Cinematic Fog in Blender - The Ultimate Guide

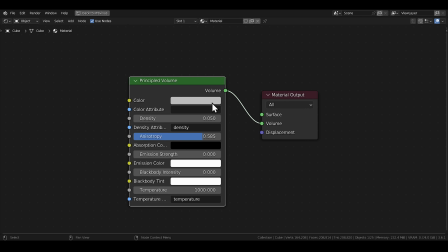305s
Now this principal volume node has a bunch of controls, and if you're like me, you almost always just do two things with it probably, which is first you lower the density on it way down,
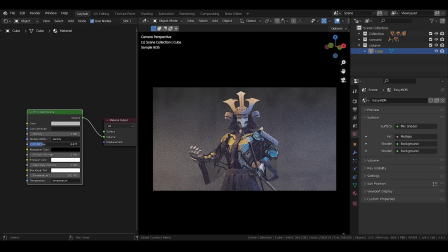314s
and then secondly you mess with the anisotropy a little bit.
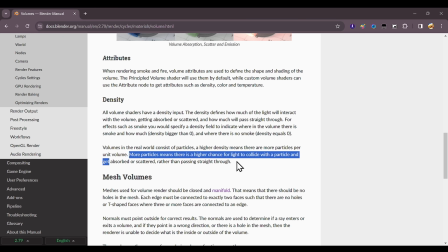317s
Now, according to the official Blender document, when you increase the density, you're literally increasing the number of particles in the volume that can now scatter,
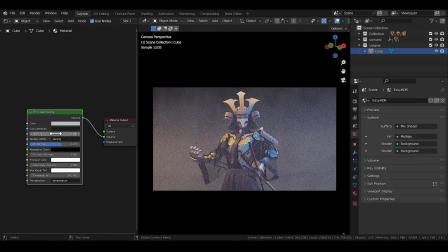324s
absorb, or let light pass through it, which I think is pretty evident here in the viewport itself.
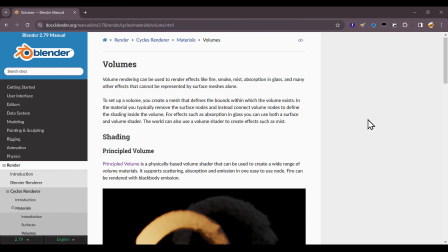328s
The anisotropy though has puzzled a few people, and I think it is best described in the Blender manual itself.
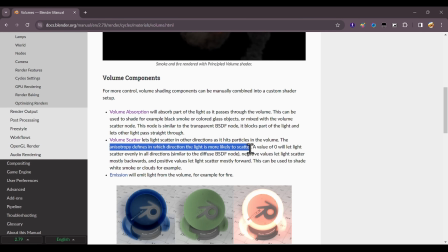334s
The manual says, the anisotropy defines in which direction the light is more likely to scatter.
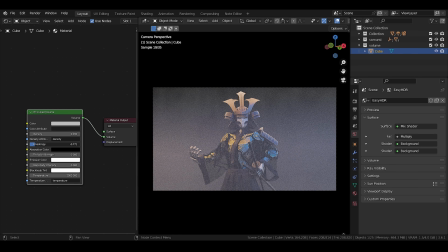339s
A value of 0 will scatter it evenly, a negative value will concentrate the volume away from the light, and a positive value will concentrate the volume around the light. And that's it. And yeah, don't forget to mess with the base color of the fog too. That can darken and lighten the impact of the fog in your scene, as you can clearly see here in the viewport.
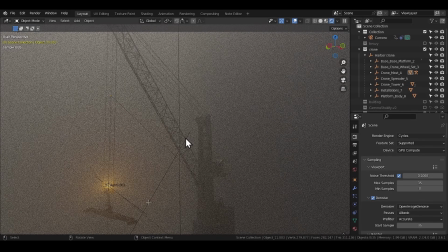355s
So yeah, don't forget to mess with that either. And I think in most cases, that's all you're ever gonna need to have a nice atmosphere in your scene.
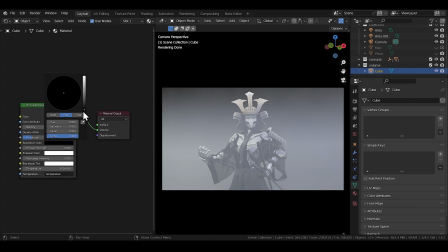361s
But hey, you've got these other options here too, like the absorption color field here, which can be useful to give a nice and subtle tint to the volume that is being absorbed. And there's also these emission fields here that can make the volume emit some light too.
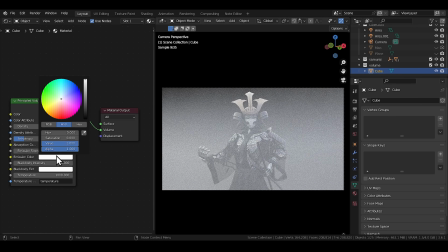374s
I usually use it to bring back some light into the scene because increasing the density too much sometimes can make the scene really dark. Don't go overboard with it though. The key here is to be really subtle with it. But that's it. All these temperature and black body controls here are for fire simulations and VDB volumes, which we'll talk about in the next half of the video.
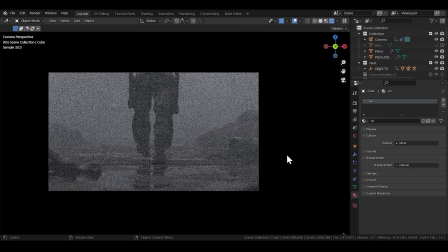392s
But yeah, this is all you're ever gonna need to get some decent globalized fog in your 3D scene.
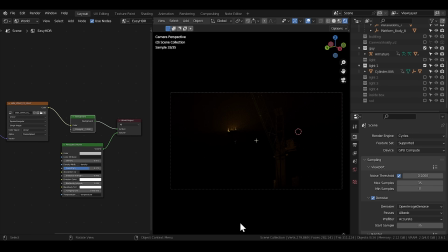398s
Do know that if you add this volume node into the world tab instead, the HDRI will have no effect on the volume from that point on, and neither will the sun lamp.
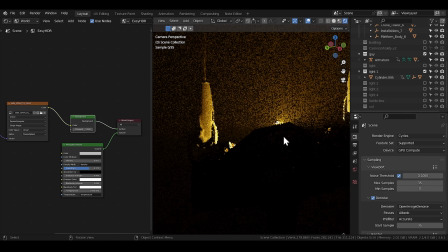405s
You can only use these other light sources or maybe some kind of mesh light sources instead.
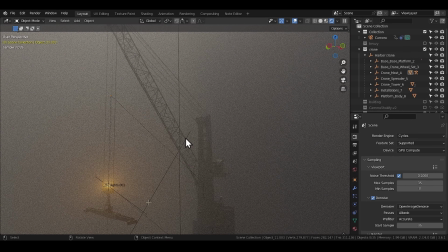410s
So I would suggest you stick with the volume box for most cases unless you absolutely know what you're doing.
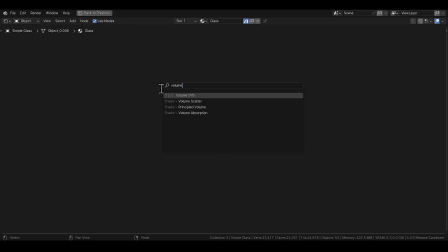415s
I think this is also a good time to cover what the key differences are between all the different volume nodes within Blender.
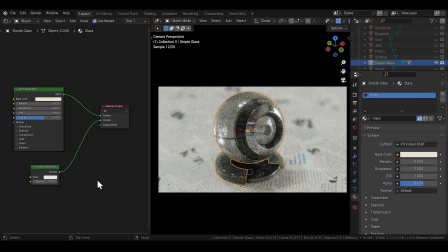420s
The volume absorption node is for, well, absorbing light. It's good for adding some thickness to fluid materials or glass materials. So it's not so useful for our use case here on this video. The volume scatter node, on the other hand, can be very useful.
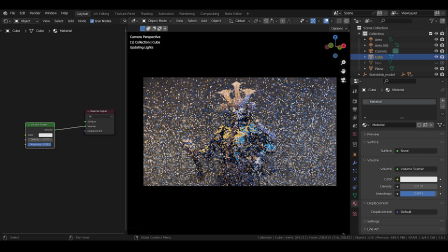433s
It produces a nice volumetric light scattering effect without any of the absorption and tends to work equally better, if not better, than the principal volume node in most cases.
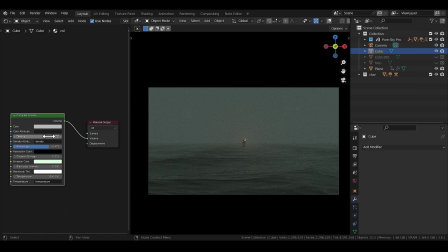442s
But I prefer using the principal volume node because it just produces a more physically accurate result than the others.
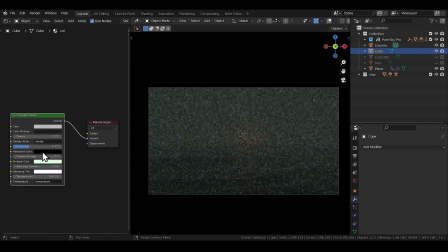447s
It does the scattering and absorption all together and has more options and sliders on top of that to play around with. So it's my default choice in most projects. Now there are other ways to add fog and mist into your scene too without using the volume box or the world shader nodes.
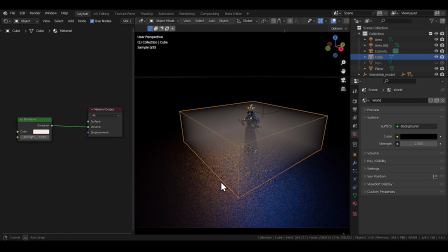460s
You could use the mist pass option here within Blender, or people also used to use emission boxes at a point, I remember,
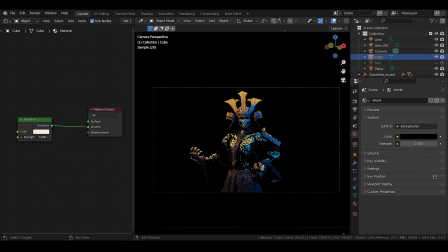466s
to mimic a sense of volumetrics back in the day when Blender wasn't as efficient with volumetrics as it is now.
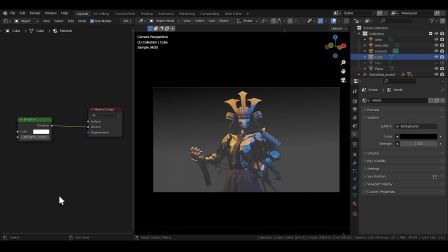471s
And both these methods are great for low-end computers, especially the mist pass method. It gives you a lot of control over the fog in the post-processing stage,
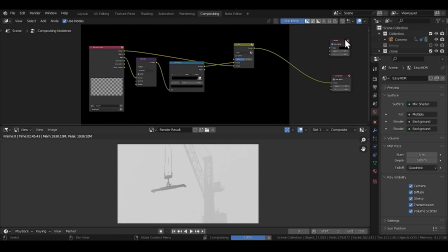478s
but we'll talk more about it at the end when we talk about the whole post-processing workflow you can follow to get the best out of your fog in your 3D scene.
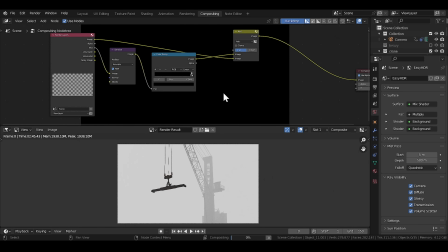485s
For now, let's finish this globalized fog section first.
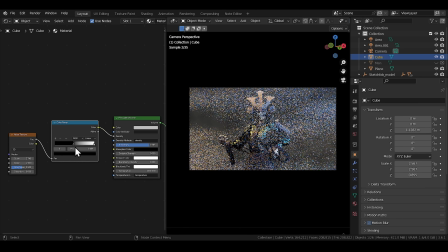488s
And actually, the only thing left to talk about now is how you can manipulate the density of this fog using some procedural textures. Now, a lot of people hate this uniform haze over their whole 3D scene, and what they like to do is plug in a noise texture or a Musgrave texture into the density of the volume node to give it a non-uniform spread.
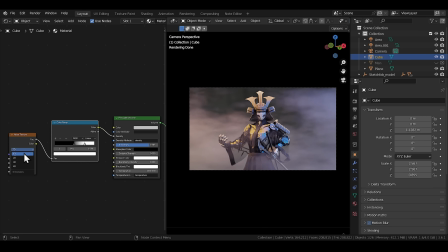505s
You could even animate the fog a little bit by making it 4D and keyframing this W field here. But I'll be honest, I hate the output you get from that. I hate using the noise texture in the fog. It makes the fog look so unrealistic and mechanical and procedural if not done properly.
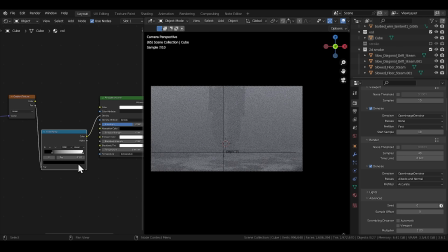519s
What I instead like to use sometimes is the gradient texture to create a nice transition in the fog,
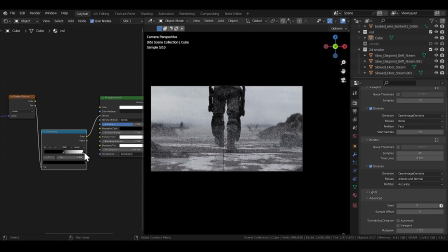524s
create a nice exponential height fog effect like you usually see in a lot of other softwares like Unreal Engine.
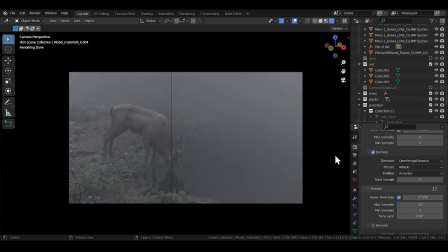530s
But that's about it. I used it here in this deer scene. As you can see, there are 3 volume cubes here, one central volume cube covering the main part of the 3D scene,
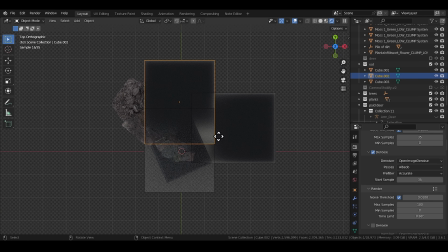538s
but also another volume cube up here in the back with a gradient texture to make the far off background completely covered in fog, and then another one here on the right to add a little bit of extra fog on the right.
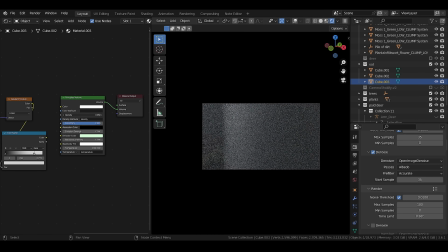548s
If I wouldn't add a gradient texture to these extra volume boxes, you would see a clear seam where the volume boxes intersect.